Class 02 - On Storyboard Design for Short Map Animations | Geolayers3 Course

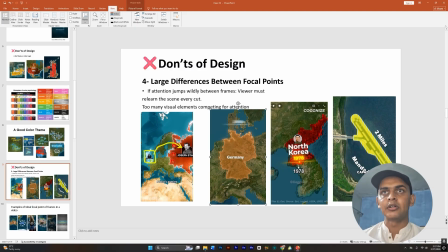1237s
Didn't want the viewers to relearn the scene. So what they have did is just represented this date scene here. So we could have made this design better if I had just added this under Germany or above Germany,
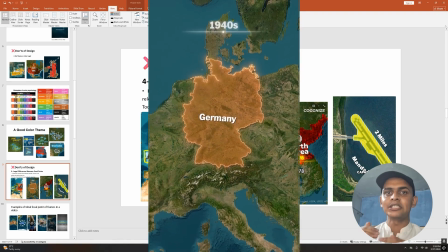1252s
and didn't increase the distance between the focal points.
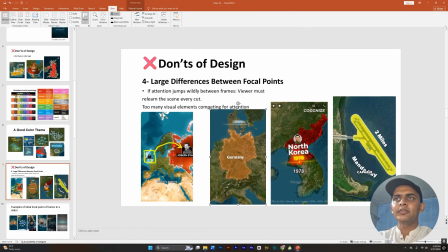1257s
Similarly, this is an example of a bad design. The guy is talking about a base that USA is occupying in an African country. He has written this, first the attention is here, then the attention is it is 2 mile, then the attention goes here, Menda Bay.
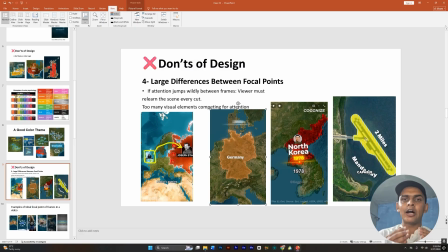1276s
What he should have figured out is a way to have the Menda Bay on the runway of this object or map feature. The colors themes should have changed for the contrast
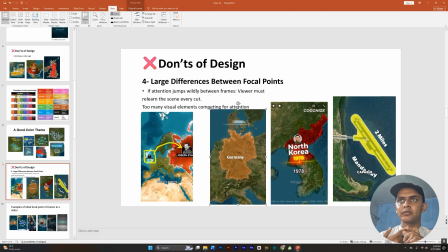1292s
of both the map feature that he used, the yellow one, and the Menda Bay. And he could have just, if he was measuring the distance, he could have just added the 2 miles like we have learned from GeoGlobe Tales,
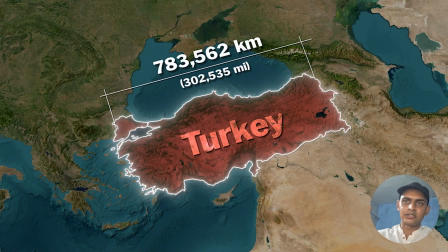1306s
whole infographic of this distance infographic that I made video about
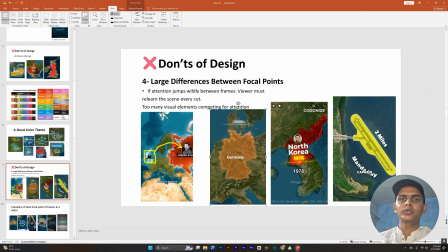1311s
on the channel. So the lesson that I want you to take away from this is that you should not have a lot of distance between focal points again and again in the video. This is not a rule necessarily. You can have like different focal points, but there should be a smooth transition,
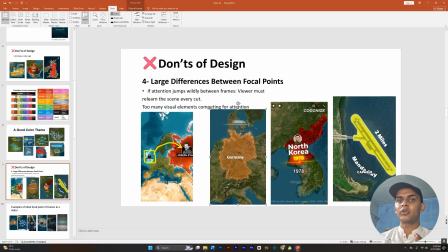1330s
and the approach you should be that the viewer is not disconnected from the video even unconsciously. So yeah, that's pretty much it for this part. Let's look at some examples.
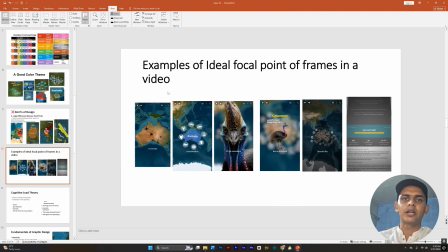1343s
So this is an example from the same GeoGlobe Tales video of Australia. I think it was a great example of how the focal point should go throughout your video. So right now he's talking about Australia in the first frame. This is from 2 seconds.
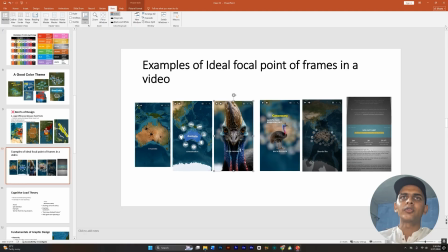1361s
This is from 5 second. This is from 20 second. This is from 30. This is from 40-second frame, and this is kind of like 50 seconds frame. So in each frame you can clearly see that, let me just quickly bring up a line, that the attention,
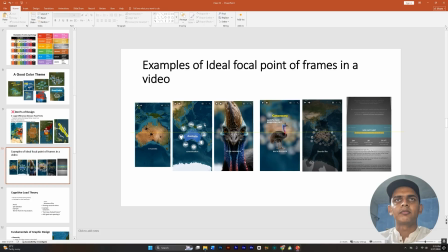1379s
that the eyeballs of the viewers, he has guided the eyeballs that they don't have to travel much here, and just focus in the center.
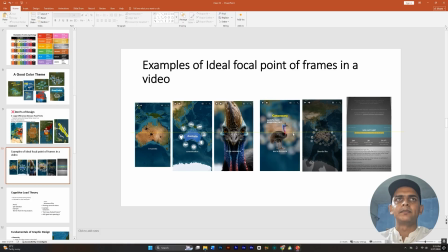1392s
He brought every object in the center, and yeah, the viewer's eyes does not have to travel much. So you can see a sort of commitment to a certain design logic, and this is how you should approach your videos. Okay, so that was it for don'ts of design.
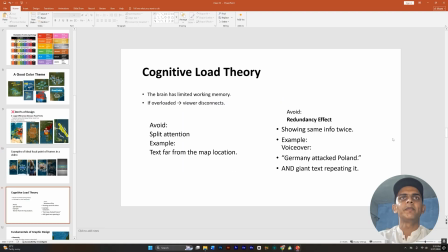1411s
Next we are going to focus on cognitive load theory, and this is just a theory that supports my point of you should not have dumped a lot of objects in a single frame.
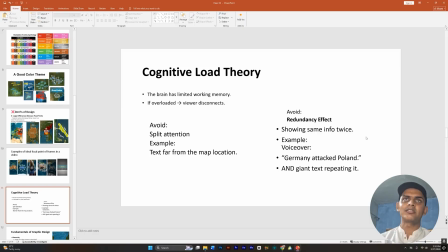1425s
And this theory supports that the brain has limited working memory if overloaded viewer disconnects, and you should avoid splitting the attention of viewers by having ear here and Germany here,
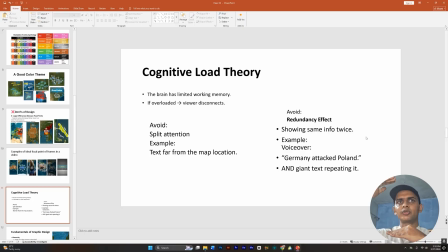1442s
as I have shown you in my example of a video. Example is text is far away from the map location, for example here or here. And the next thing that you should do to avoid overloading your frames is avoid this redundancy effect.
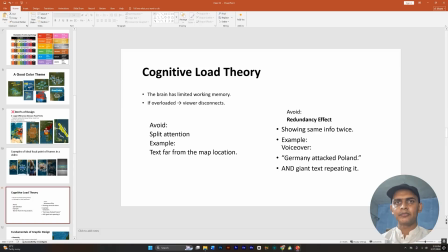1461s
This means that the script is saying a text and then you are representing the same text on the frame, displaying the same text on the video. There is a dare need to show the same info twice. You should change the words of the text that you are going to display on the screen,
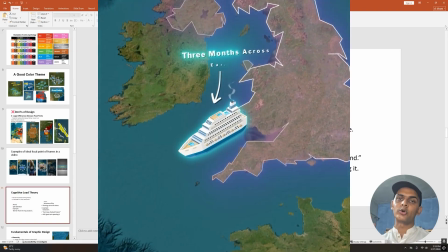1479s
like I have done in my board video where that got 1.5 million views.
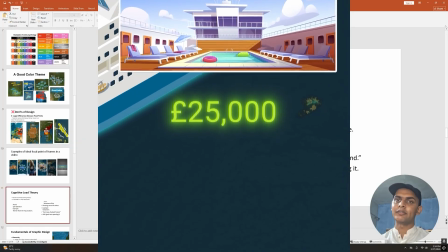1485s
I have shown the same info about the boat leaving the UK, but changed the text a bit from the voiceover.
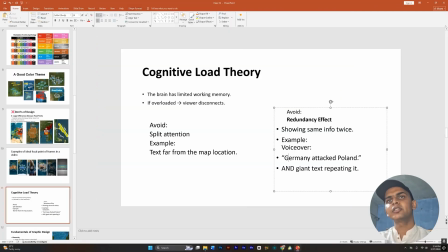1492s
Example of this redundancy effect here is that Germany attacked Poland, the script says, and then there's this giant text repeating the same info. You should not repeat the same info. You should use the show rather than tell principle here. Show how Germany is attacking Poland by this
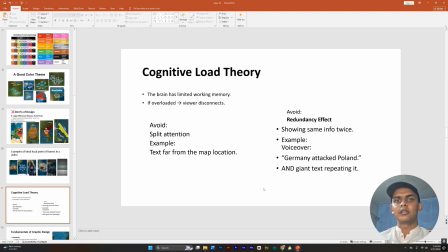1512s
maps expanding or this aircrafts flying, dropping bombs. I will talk about this show rather than tell mindset later in the video.
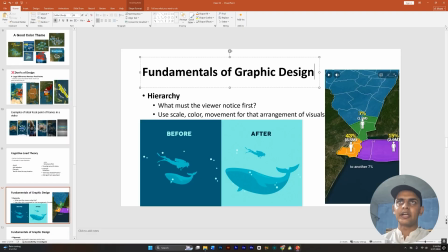1521s
So next I want to talk about some of the fundamentals that I keep in mind while designing my storyboard, that everyone should have in mind while designing their storyboard, even unconsciously. It will help you better structure your design, frames of your design.
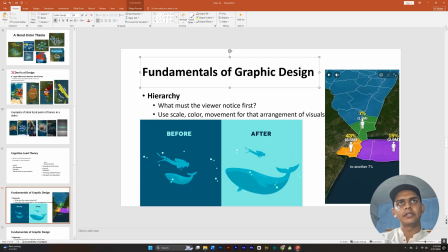1539s
So the first principle is that hierarchy. You should think about what must the viewer notice first. For example, in this video we are showing a shark and a swimmer,
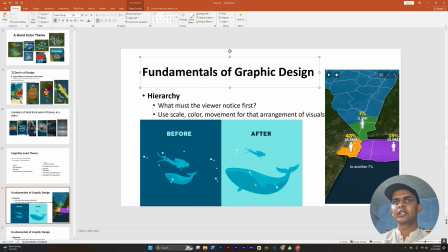1553s
but if we apply the hierarchy principle, we clearly distinguish where should the viewers focus must. The focus should be on the shark first, or the whale or the dolphin, and then the swimmer. So this is how you should go about your design. And you can use scale.
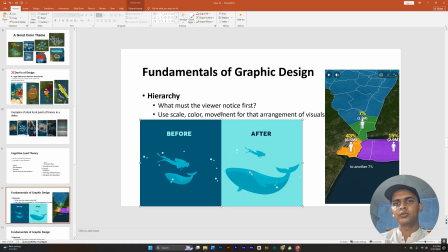1571s
For example, in this frame they have used scale to develop this hierarchy, and you can also use colors. For example, in this frame of from a video of Geoglobe Tales, they have used color to distinguish this hierarchy.
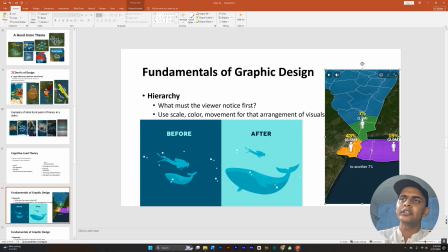1586s
They have used a very bright color, then the color gets dull and more dull later, purple, then green, and then there is a very with a very low hue saturation we have blue, and movement for that arrangement of visuals.
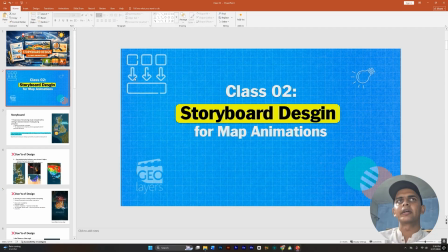1606s
For example, here in the background I could decrease. For example, if you look at the second slide of my animation and first slide,
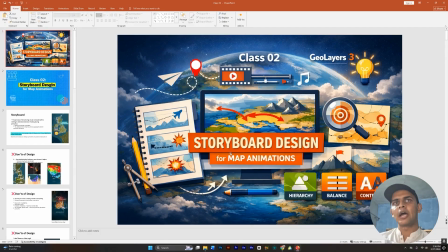1616s
there is no clear hierarchy, which makes the design bad. I mean, the text is written, but there's a lot of clutter. A lot of other things have this bright color, which is shouting the viewer to focus on it.
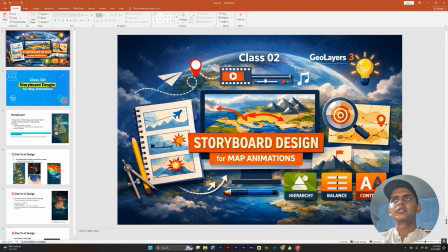1630s
For example, this contrast is shouting, this is shouting, this color is shouting, this pencil is shouting, this sun is shouting. And when you're trying to focus on a single element, the other things you should not shout,
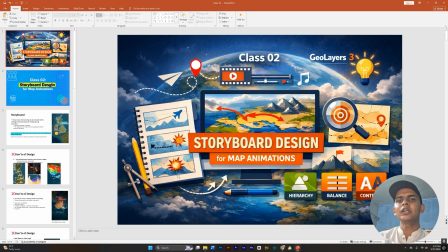1645s
because in this way the hierarchy will not develop and your design will be bad.
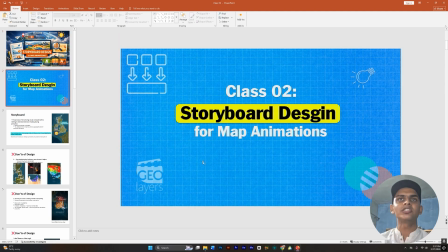1651s
For example, here storyboard design is the only one that is shouting really loudly that the viewer should focus on it. Other things are just there, but they are very dim.
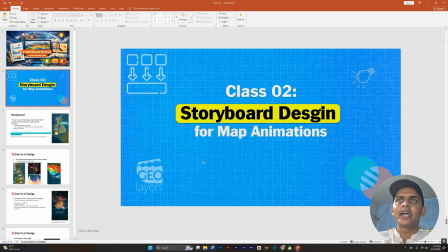1666s
So this is the kind of hierarchy that you should think about in your design.
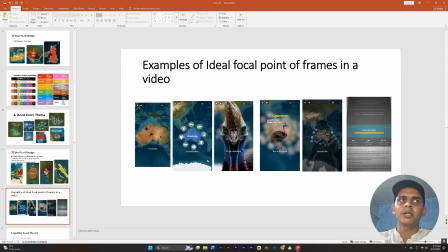1671s
What is the one thing that you want to focus in a single frame, and you should just focus on making that thing,
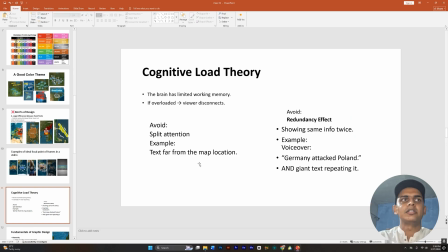1678s
that design up in hierarchy than the other things, other objects in the frame.
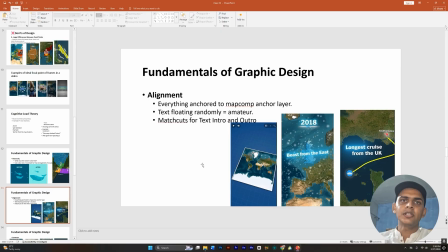1684s
The next principle is the alignment. Everything that you should use in your map comp in Geolayers should be aligned to the map comp anchor layer. For example, the background is aligned here with the map, and it looks like the map is sort of on a table.
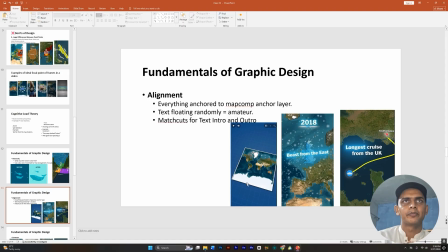1704s
So this makes the design look good. You should really care about your alignments. And these alignments works when you have this transition of a text in a scene, or text is coming from up.
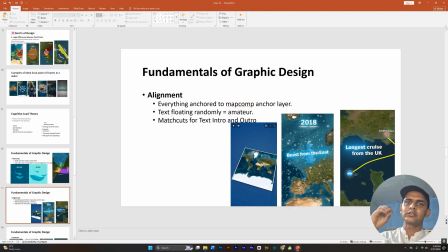1718s
There is a position z axis animation on it, and the text is coming in. That is the point at which you should focus really on the transition.